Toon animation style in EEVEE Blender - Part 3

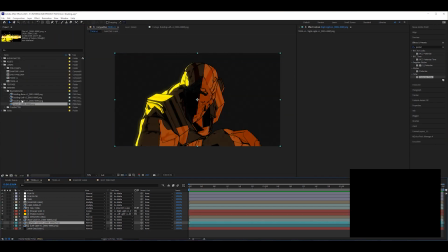So beneath our character, let's drop our building base,
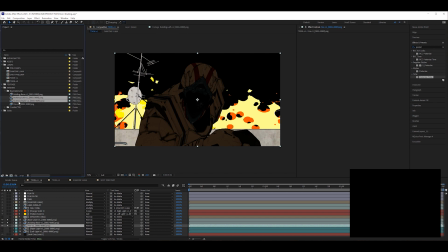our fire behind it, and then our 2 building lights.
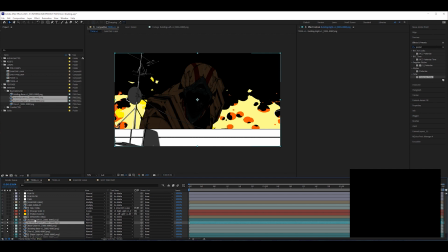And I'm going to set the label there to cyan because these are going to be luma mats.
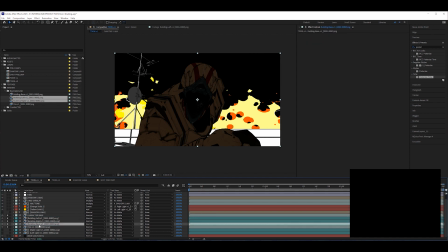Let me rename some layers here because I am quickly going to lose track of where everything is.
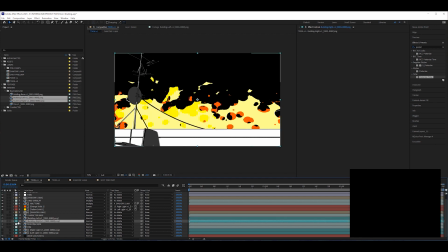And sometimes those long file names get annoying when you're looking at your layer names.
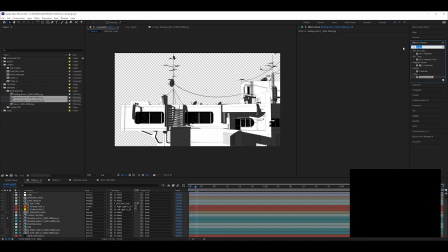So first I'm going to go to this building. I'm going to add levels.
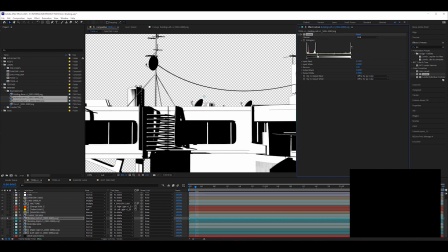And this is just to crush those gray values like I mentioned before. So we have a black and white luma mat. Then I'm going to do the same thing for this right side.
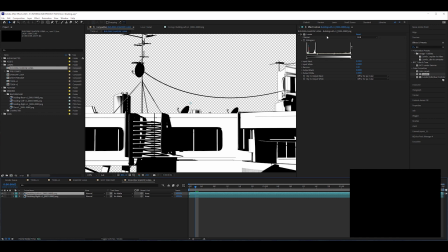I'm going to duplicate them and pre-compose them and call them building shadow luma.
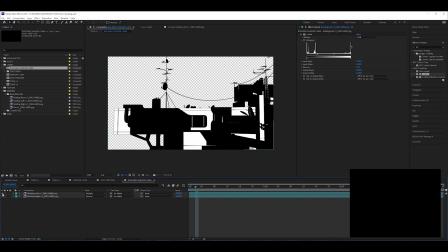Set the top one to multiply so the shadows are added so that, we have all the shadow values, all the light values together.
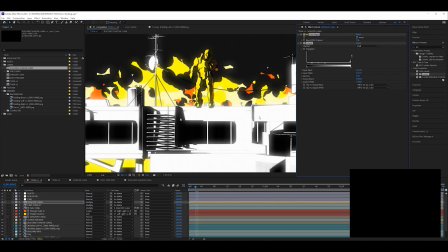I'm going to copy the find edges and level
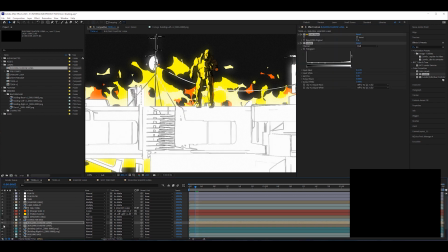effects from the shadow luma on the character and then apply them to the building itself.
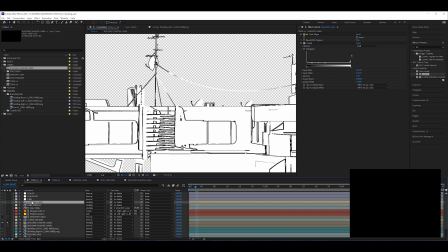And that's just going to give us a little more outline detail, especially lines along the shadow edges.
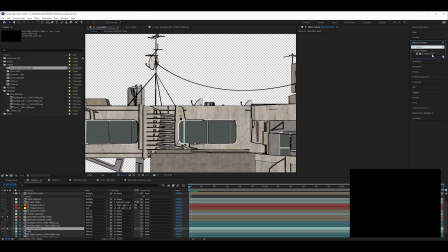Now we're going to go to our building base and add a lumetri color, go to color wheels,
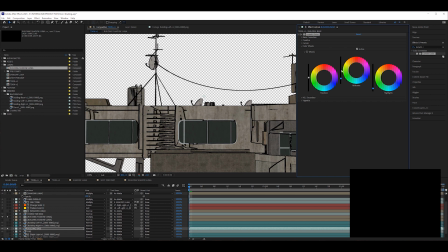and just bring down the brightness a bit so our base color in the background isn't, super bright. I'm going to duplicate the two orange and yellow colors from the character and then just reparent them to the Luma,
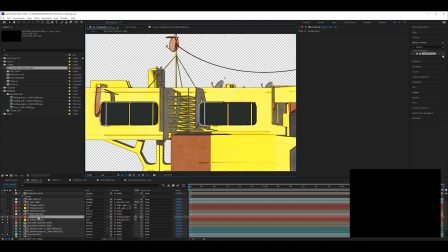building Luma. I'm going to bring down the opacity
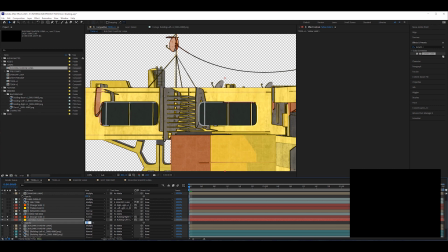and just play with some overall settings here to get something that I think looks okay.
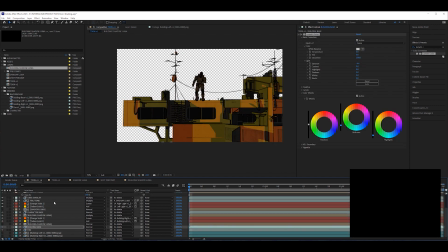Then let me just unsolo everything and see how this is looking.
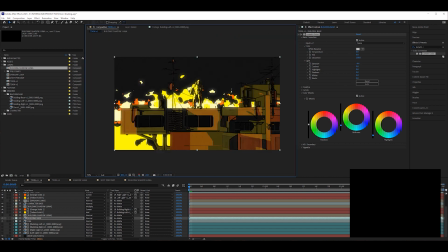So it looks okay. I do think that the character kind of blends in with the background now because the color of the lighting is the same. So I'm going to take the building base, duplicate it, building halftone,
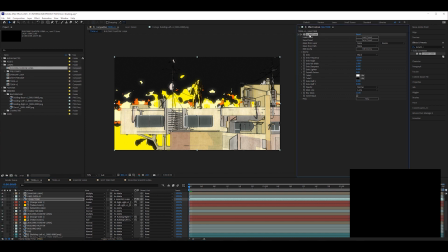and then I'm going to copy, delete that, copy the halftone texture from the character, paste it here. That one's set to multiply and parented to the Luma.
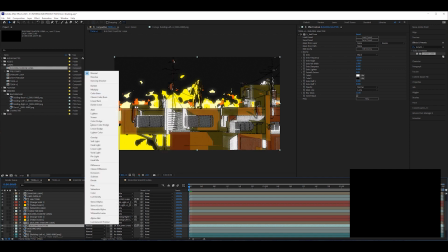So I'm going to do the same thing here so that we get the halftone just in the shadow areas.
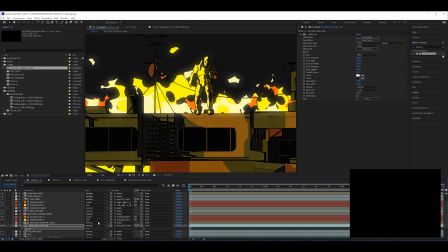Something like that.
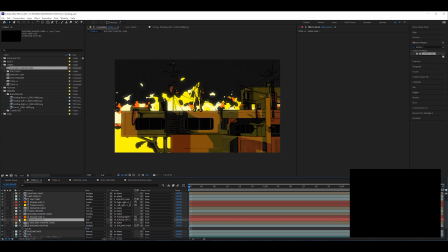Now, I will say there's a lot of stuff going on in this shot, and I think if I were to do this over again,
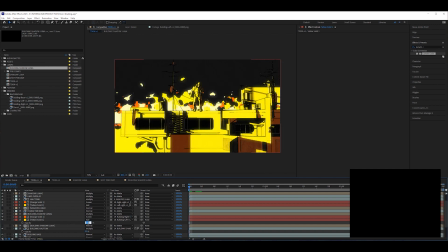I think I would have done almost like a less complicated building object just because there's so much going on. You're not really sure where to look.
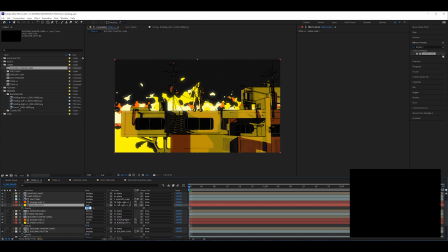But I'm going to keep tweaking a bunch of settings with the light values
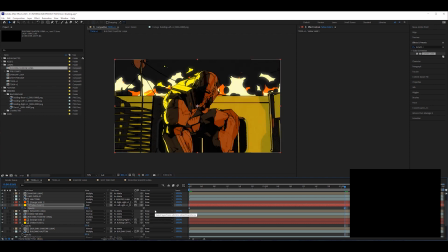and things like that on both the character and the foreground until I get something that I think looks nice.
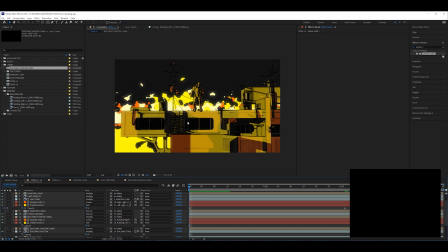And that can include turning some layers on and off and the value of rendering stuff out in passes is that you do have all that control here in the compositing stage because each light is separate,
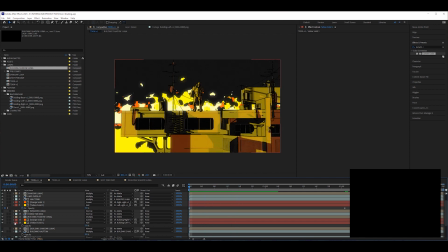so you're not kind of stuck to a baked-in lighting design.